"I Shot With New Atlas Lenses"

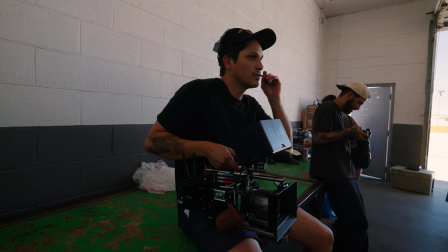(0:31)
Alright, that was a small commercial I did for P&Co on their latest campaign, and I'm going to talk about some of the shots we did, what gear we used, and how we did it.
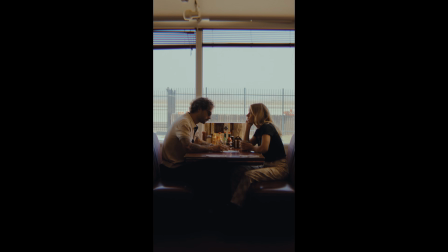(0:39)
This was actually a really fun project that had multiple deliverables, which were these teasers before the release of the main video, which we just saw.
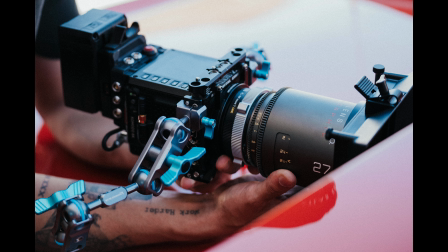(0:47)
For the gear, we used the Red Raptor X and the Komodo, along with the Atlas Mercuries. Atlas was kind enough to send me out the new wide focal lengths, which were the 24, 27, and 32.
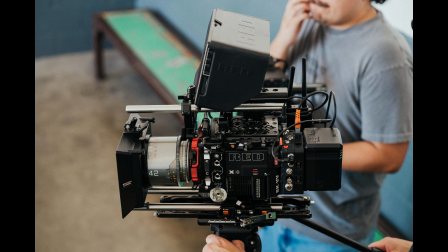(1:01)
Along with those lenses, I also got the 42, 54, and 72.
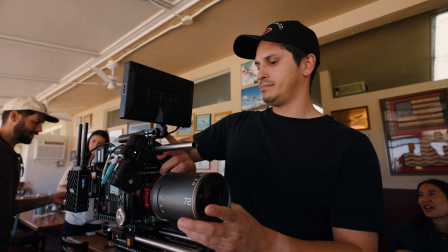(1:06)
I kind of rolled the dice on this shoot with picking anamorphics, and to be honest, I was stressed out about it on set.
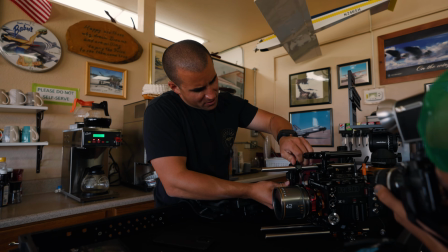(1:12)
I picked these lenses purely out of selfish reasons, and the reason being is that I really wanted to shoot with them.
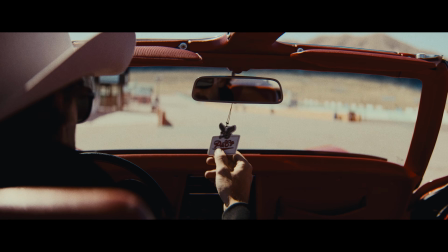(1:18)
I knew they would look amazing for this project in widescreen,
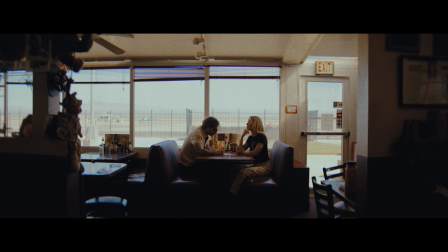(1:22)
and the reason I say I rolled the dice was because all the deliverables, including the main video, was supposed to be delivered in 9x16,
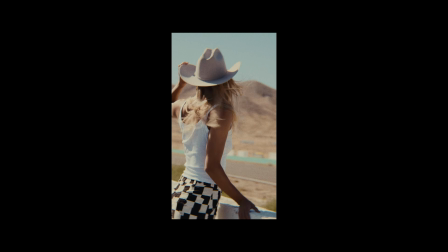(1:30)
and I knew I would have to crop a lot for my 9x16 deliverables.
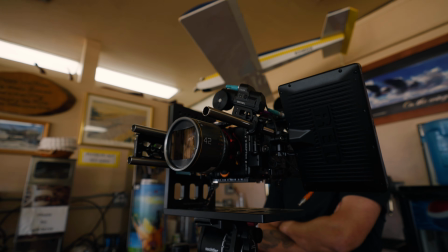(1:34)
Yes, I'm aware of Vertiscope, or Atlas Scope as they say, but again, for selfish reasons, I wanted to see it in widescreen as well.
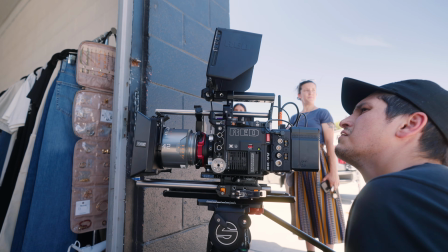(1:42)
Also, one of the main reasons why I chose the Raptor X after picking up these lenses was for its 8K resolution, and that global shutter is a nice bonus as well.
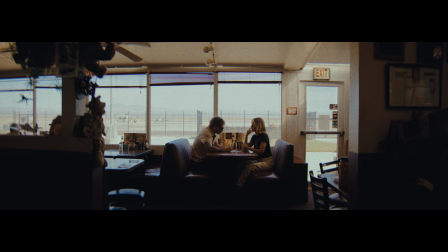(1:50)
The first teaser concept was having a couple sit at a diner with the dude spacing out,
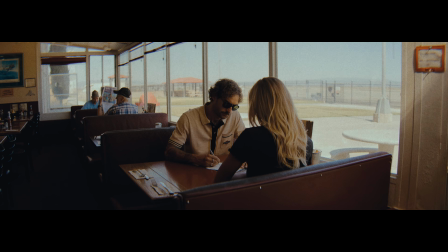(1:55)
thinking about his old days in racing, and going back to the track as he's doodling on his little napkin.
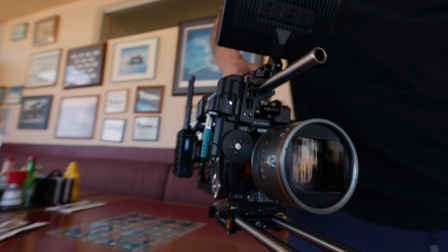(2:01)
And one of the main challenges with these types of shoots is that it can be very run and gun and fast paced,
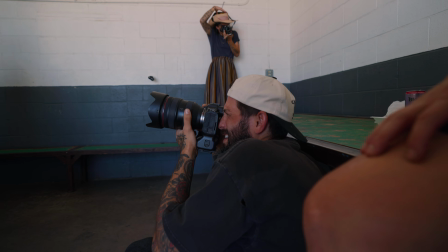(2:06)
and it was especially like that for this one due to having multiple locations, shooting photos simultaneously, and setting up and prepping all our gear.
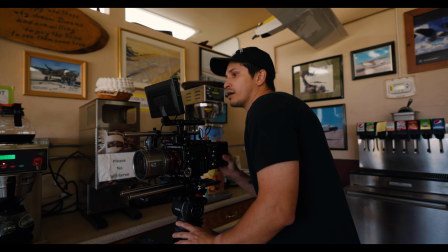(2:15)
So we ended up just running natural light in the diner and shooting directly into the window.
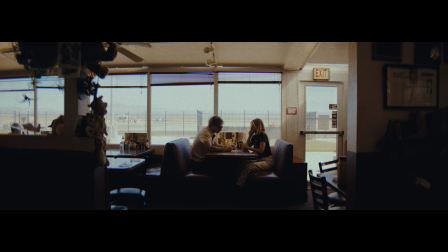(2:20)
I would have loved to have brought in a light or two to maybe booklight some more fill,
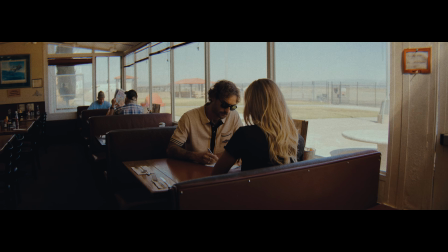(2:24)
lower the levels from outside, neg out some areas, maybe make some more shape in the image.
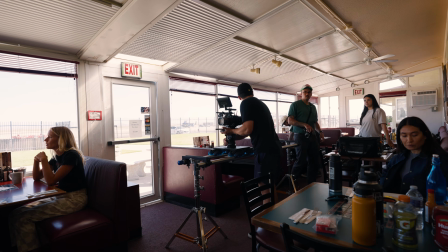(2:30)
But we only had 1 hour to figure out where we were going to shoot, build camera, set up the dolly, shoot it, so we were running pretty low on time.
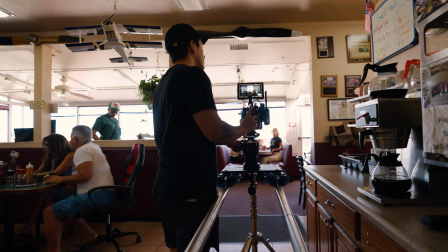(2:39)
And the diner was also open as well, so it was a fun time sharing the space with customers.
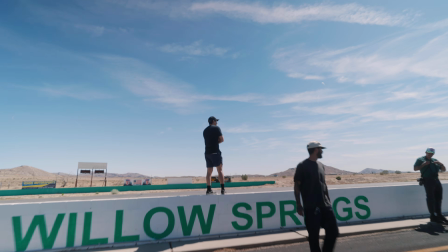(2:47)
After that setup, we did a little company move to Willow Springs Racetrack, and it was a very hot one that day.
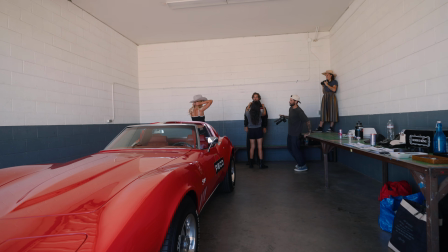(2:54)
Along with the track being rented, we had rented out this garage as well for shooting, which turned out to be our shelter from the sun.
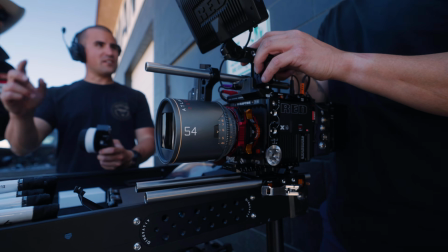(3:02)
For most of the product shots, I ended up using the 54mm, and I think it's my favorite focal length out of all the lenses.
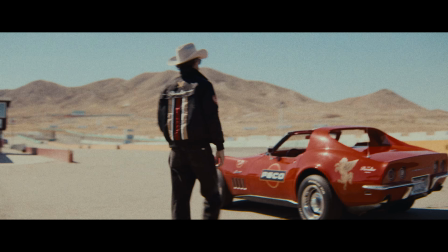(3:09)
Aside from wanting to do like a very unique look with the 24mm, for example, I just felt them to be very clean,
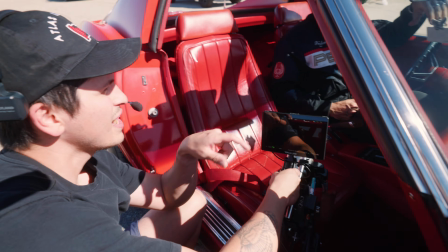(3:17)
no distortion, but also giving that character when you need it.
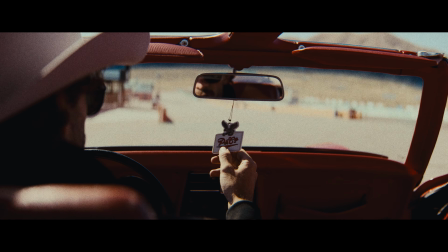(3:22)
I could always open the lens wide open and just introduce more of that lens character to it.
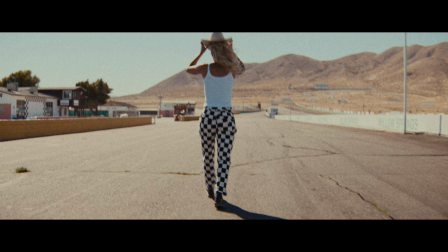(3:29)
Also, with that squeeze on the 54mm, you're still getting a wide view,
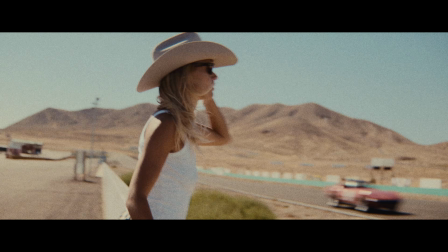(3:33)
but you still get a nice amount of compression from what a regular 50mm gives you.
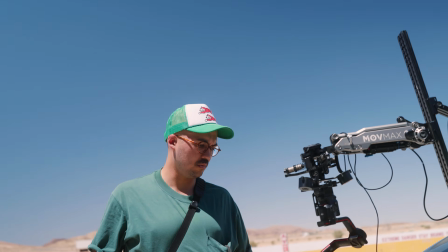(3:39)
Now for the driving shots, we originally had a suction cup arm gimbal setup,
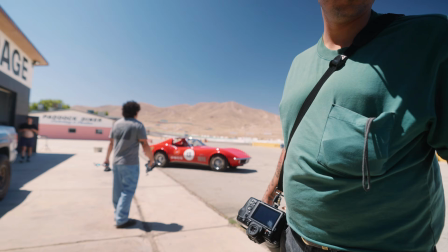(3:45)
but I think we ended up forgetting some parts and it just didn't work out.
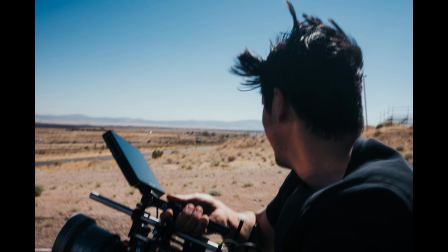(3:50)
So we just decided to hang off the side of the bed of the truck and shoot it handheld on the track.
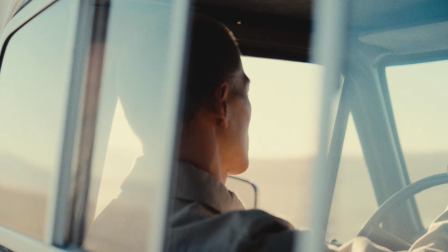(3:57)
I actually did the same thing for another P&Co shoot out in the desert.
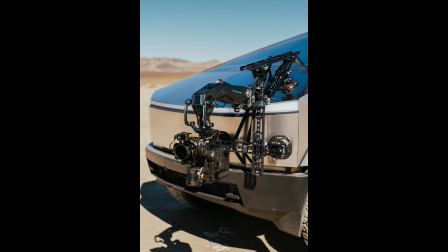(4:02)
On that shoot, we had the Tilta Hydra Alien arm, but I ended up using most of the handheld shots out of the truck.
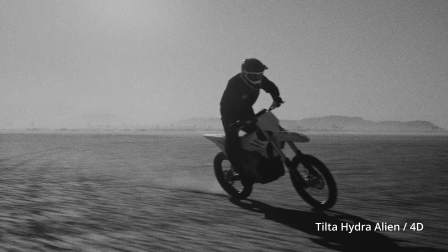(4:08)
I just felt those to be more energetic. I can whip the camera around a lot more faster and just make changes on the fly a lot more quicker.
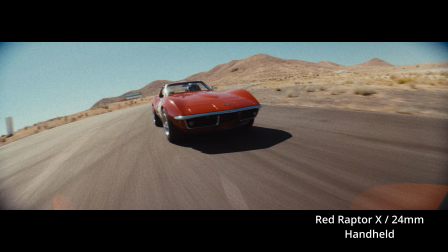(4:17)
It just gives me more of that fun, energetic feel. And that was the same thing for this shoot.
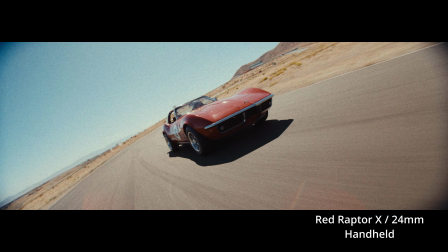(4:22)
And luckily, the track being smooth as it is, handheld felt really nice as well. Now the 24mm is insane. I love this lens so much. It's crazy wide and has that crazy distortion in the edges.